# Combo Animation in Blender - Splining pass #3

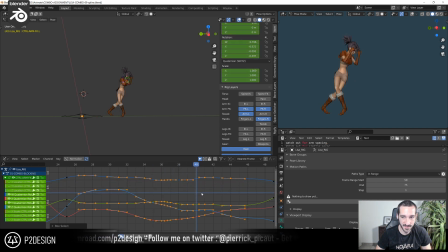It's the Lisa Rick because this is an assignment I'm doing for my uh, the class I'm taking at iAnimate. So yeah, I'm getting back to school
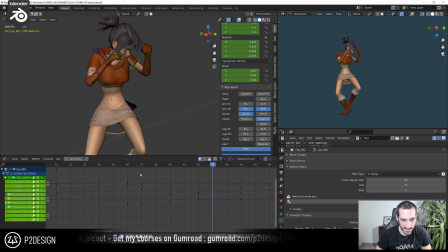to improve my animation sets before I can pretend to uh, teach people animation. You know, that's the idea.
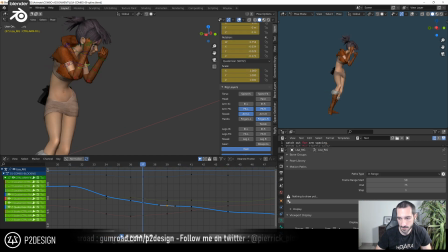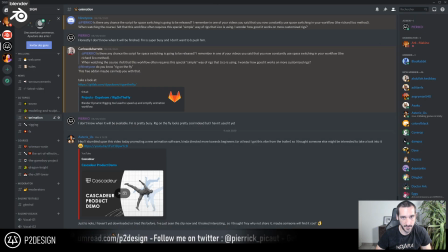Sorry for that. Yeah.
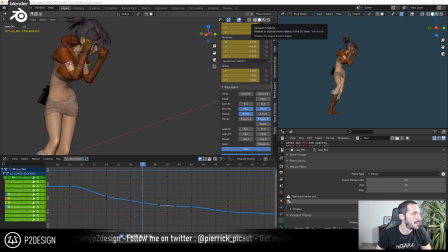Mm. Just my Korean and some more.
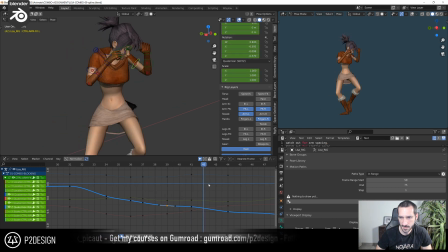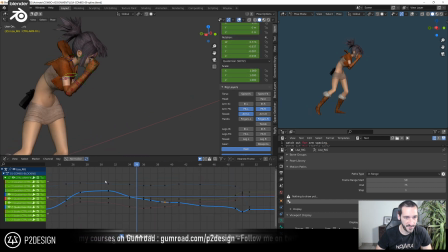Okay. So here, I'm fine because most of the time we can't really see the arm. I will just double check if it has a cool motion here. So here I will
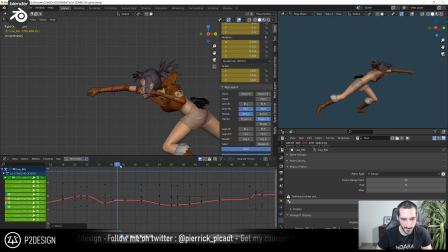make it drag a bit, yeah, and then slightly overshoot here. I keep it simple, but you can see that now we have this arm in the silhouette.
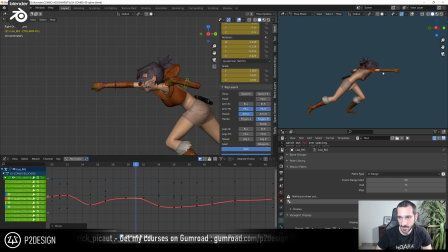So it does bring a little more of the straight line. So maybe what I could do is try to match the arm flow here so that this is pointing in the same direction as
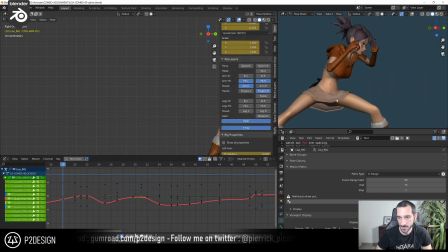the rest of the body, you know? Yeah, yeah, that's cool. Everything that can support the silhouette of your character is more than welcome. So here I have a big change in the move while she's just recovering.
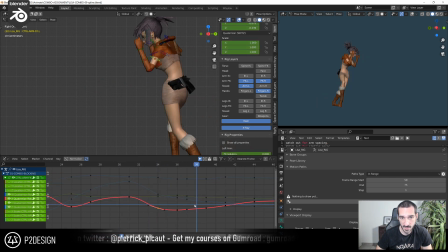So if she was like punching directly, that wouldn't be fine. But what I will do here is to uh, smooth a bit the movement, slow it down, so that we are more into a dragging motion. Oh, that's super good.
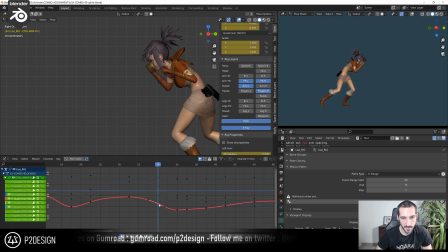Yeah, I just make sure I don't break
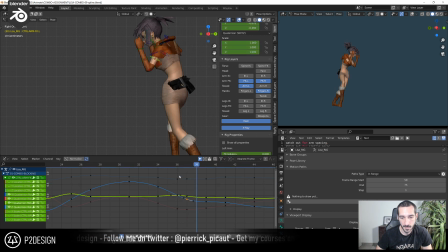get rid of this thing so that it just drags a bit. And here I want to raise a bit more the arm.
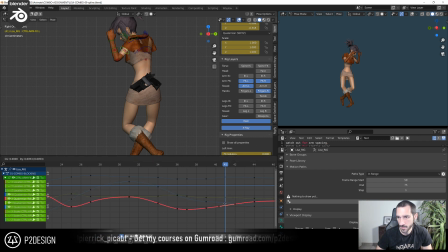like she's protecting her face, and she opens forward.
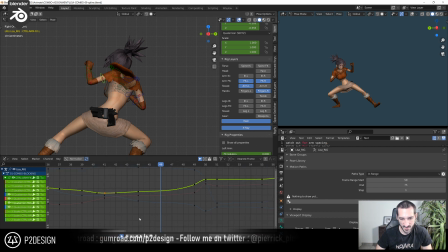I will raise it a bit more here too, so I don't have really a key to rely on. So I will do it by hand here.
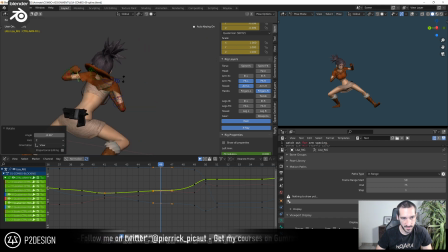So she's basically protecting her face.